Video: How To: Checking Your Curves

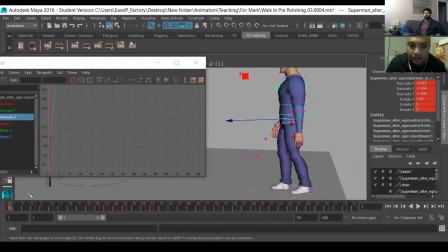[20:41]
It's got to be like, you know, zippy but cushioned. So here, he's just a little far forward, but
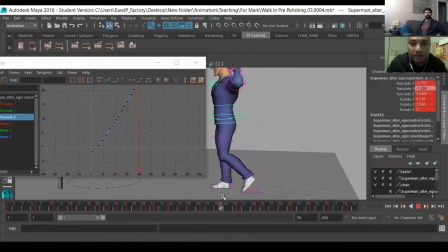[21:02]
now that I fix the leg, I don't really mind it that much. So I think we could just smooth out some of the forward momentum, just because like after a while, once the weight gets going, then he's just gonna kind of move
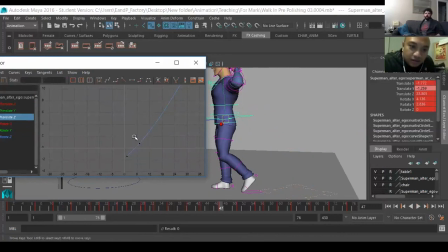[21:21]
in a pretty smooth way. Like we could probably slow that out by a frame or two.
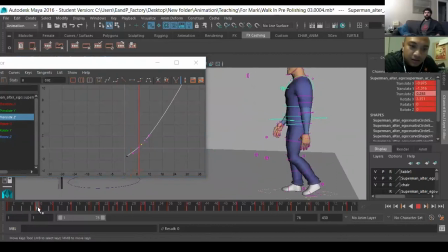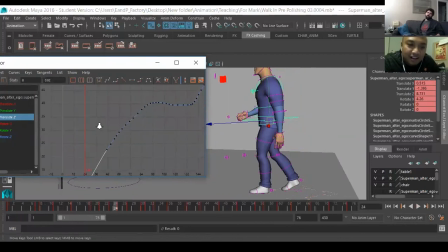[21:34]
Yeah, I mean, generally with like walking, it is a little bit smoother. I mean, it kind of depends on, I guess, who's walking, but Mm-hmm. yeah, it definitely smooths out a little bit.
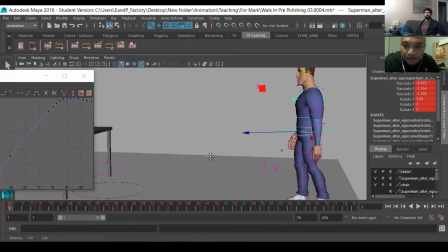[21:52]
But I mean, that doesn't bother me that much, you know. It's a nitpicky thing, but I guess that's why we're here.
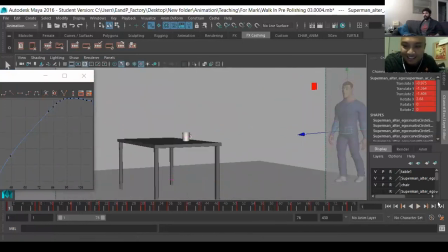So yeah, again, just kind of smoothing all that out, you know. Yeah. There's no hesitation in walking now. Yeah, he just kind of just gets on with it, right?
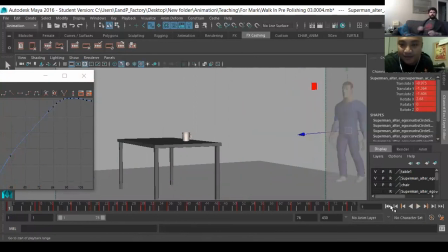[22:15]
So, because I think before it felt maybe like he was waiting for the director to call action, you know. Yeah. Please, this action, go, you know. And then he was, yeah, let's do it. Why? Like there's a starting line or something. Yeah. Which is fun, but you know, if you're going for like, you know, smooth and all that kind of stuff.
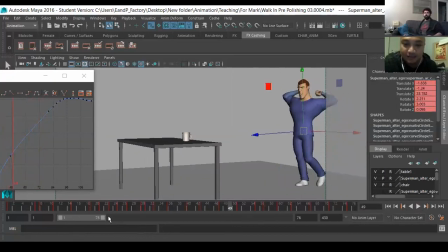[22:37]
But honestly, like that's it. Like I looked through the whole piece, and that's pretty well what it is. It's just these little moments of hesitation or a little bit of extra stuff in the graph editor that you just don't need.
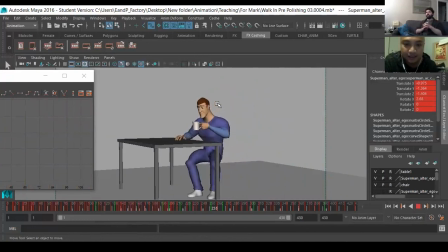[22:52]
But the ideas are there, right? Like that's a great thing to have already set. Like at least we're not sitting here saying like, oh geez, why is he bashing the cup over his head? That's weird, you know, like at least it's well acted kind of thing.
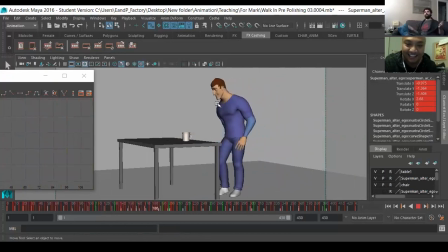[23:07]
So if you just want to smooth it out or get to that next level of polish, that's all it is, you know. Mm-hmm. The graph editor and deleting little keys that don't quite make sense, or you know, there's too much change of value in such a short amount of time.
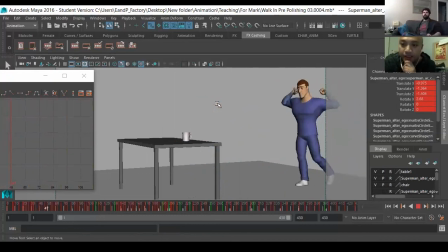[23:21]
You can smooth all that kind of stuff out, right? So